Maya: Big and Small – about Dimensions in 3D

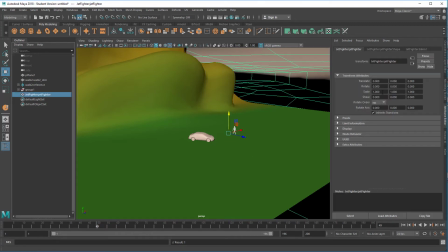(12:23)
We could scale him down, or it down, to 0.01 like all the others, which would make the size of a real jet fighter. 0.01,
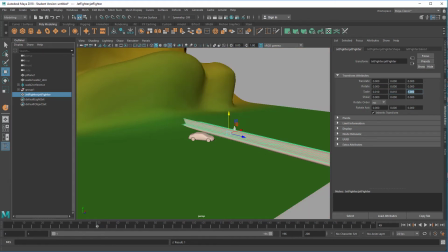(12:38)
0.01. So it's basically 1/100th of the original size. 0.01.
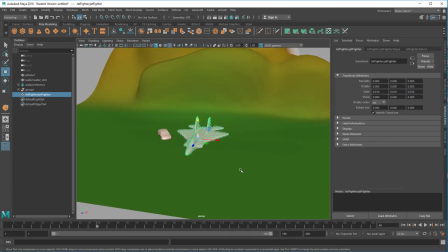(12:46)
You see, this actually makes sense.
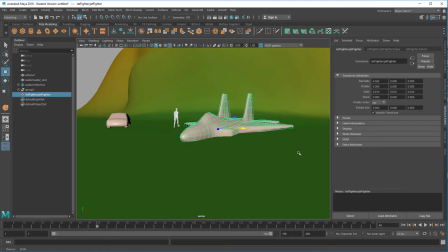(12:49)
If you imagine this creature being the pilot of such a plane, yeah, he would fit in the plane quite all right.
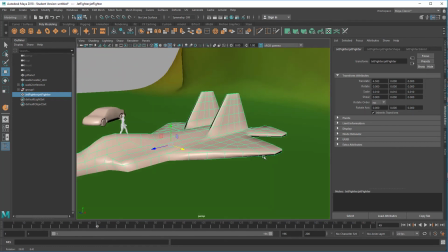(12:58)
It would work out properly. The dimensions are okay.
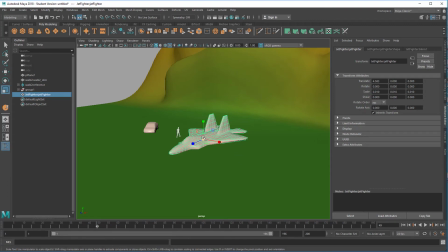(13:03)
But if this is supposed to be a threatening spaceship attacking
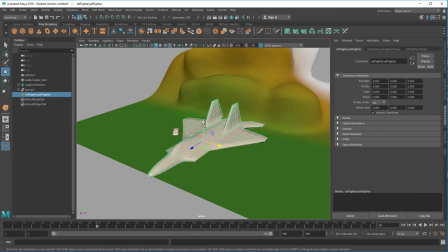(13:09)
the people there, we can easily scale it up
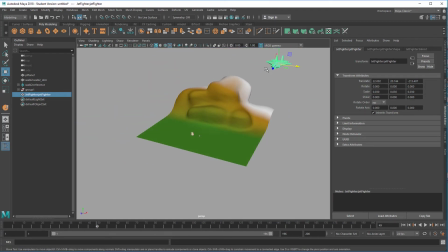(13:14)
and animate it so it comes around the corner here, for example, which we won't do now because this is about dimensions and not about animation really. But it could come like hover here, for example, and then move down and really be intimidating to our
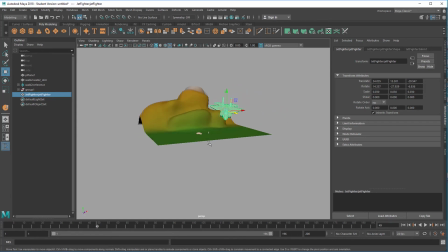(13:36)
creatures here, to the creature here, like this.
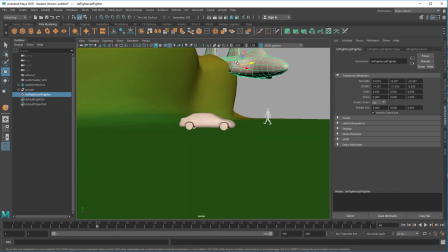(13:39)
Now we have the view is really drastic because that ship is so large.
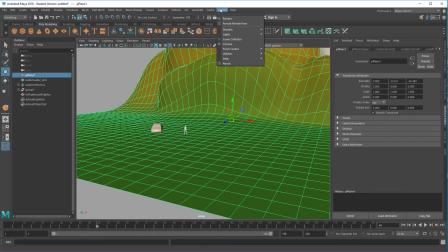(13:48)
When we render this, we need a light, of course. Light's physical sky.
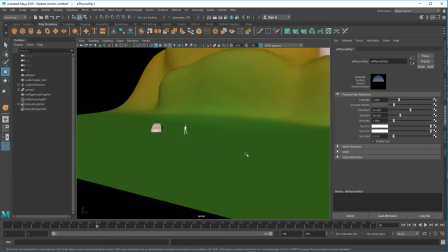(13:53)
So a physical sky is wrapping around the whole scene now.
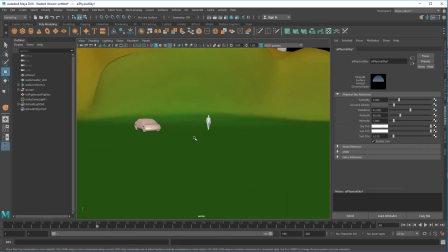(13:57)
And if we want this spaceship here to be really drastic,
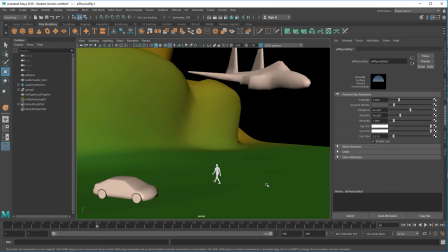(14:05)
we can, of course, render it with motion blur. So let's render it without motion blur first.
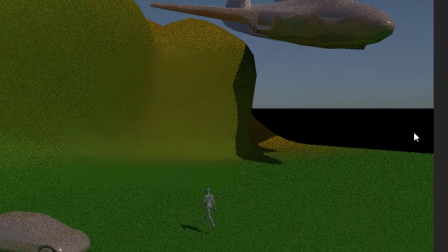(14:14)
I see our creature is a little bit over the
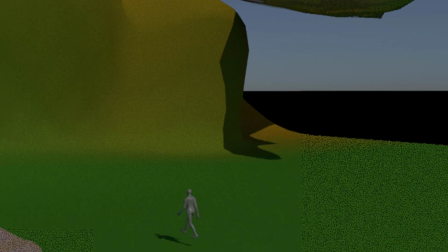(14:20)
surface and the light is not enough, so we need to lower him a little bit.
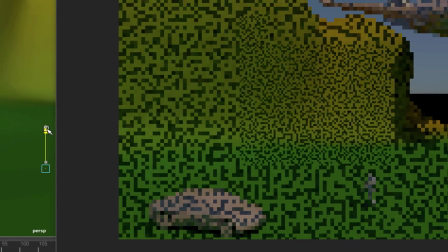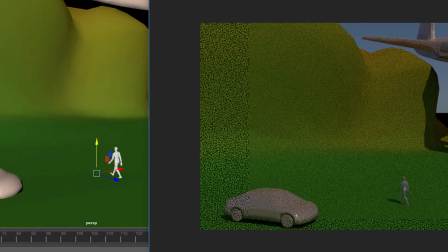(14:31)
Like this. Yeah, now it works out. And the light is in the sky dome light here.
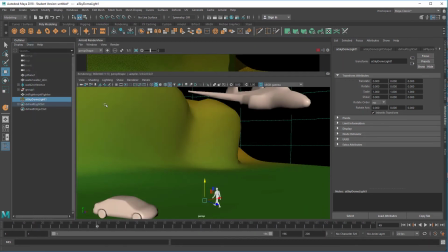(14:38)
We just roughly adjust it. Okay.
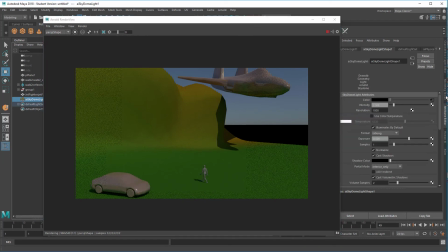(14:44)
Now I free this window again. We can raise the intensity here.
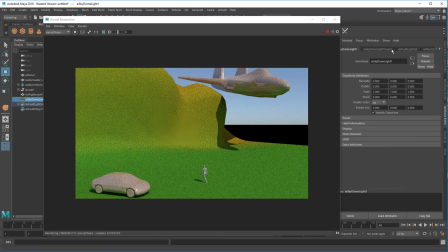(14:51)
And of course we can change the physical sky azimuth, for example, by rotating the sun around the corner.
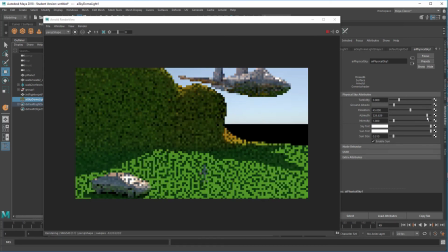(15:02)
You see now the the shadow of the mountain ranges affecting the whole scene. And now we're here and we have this gigantic ship now. Actually, it's not that gigantic. We can make it much taller, much bigger.
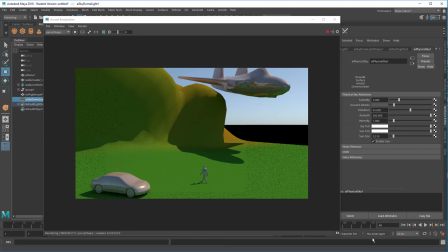(15:20)
But now we render it with motion blur. So let's keep this image for now by clicking here.
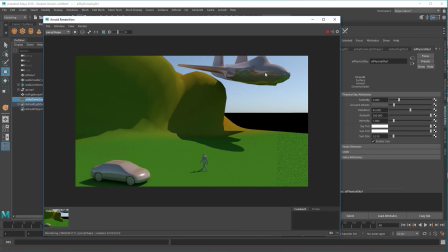(15:27)
It's not fully rendered. It's still waiting to be rendered here.
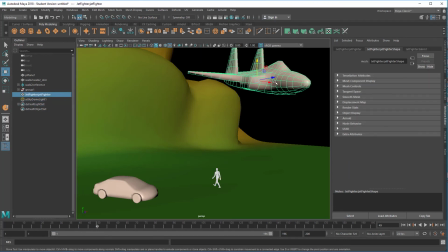(15:31)
And now we need to animate it, because motion blur has to do with animation. So let's say we're currently at frame 49. Let's set a keyframe for the plane here, or the spaceship here.
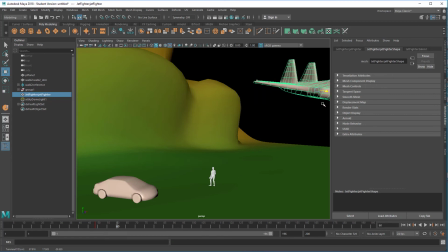(15:47)
And then we go to frame 60, so it really moves very, very fast, like this maybe. Now it's gone over our head. Set another keyframe, so that's the motion now.
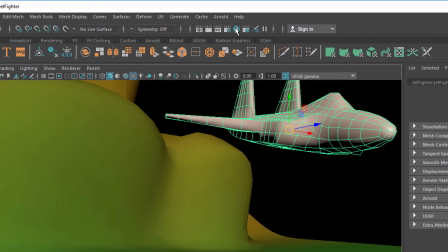(16:04)
So let's render this scene now with motion blur.
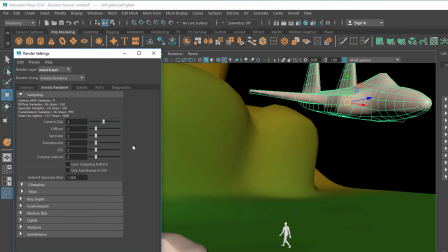(16:08)
We go to render settings, and under the Arnold tab, you have motion blur, and you activate it,
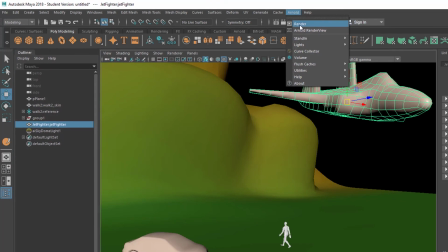(16:17)
enable it. And now when you render the scene, you get a motion blurred plane,
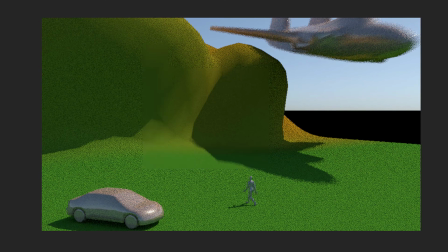(16:24)
which immediately gives the viewer the impression of something dramatic happening here, whereas the car peacefully stands there.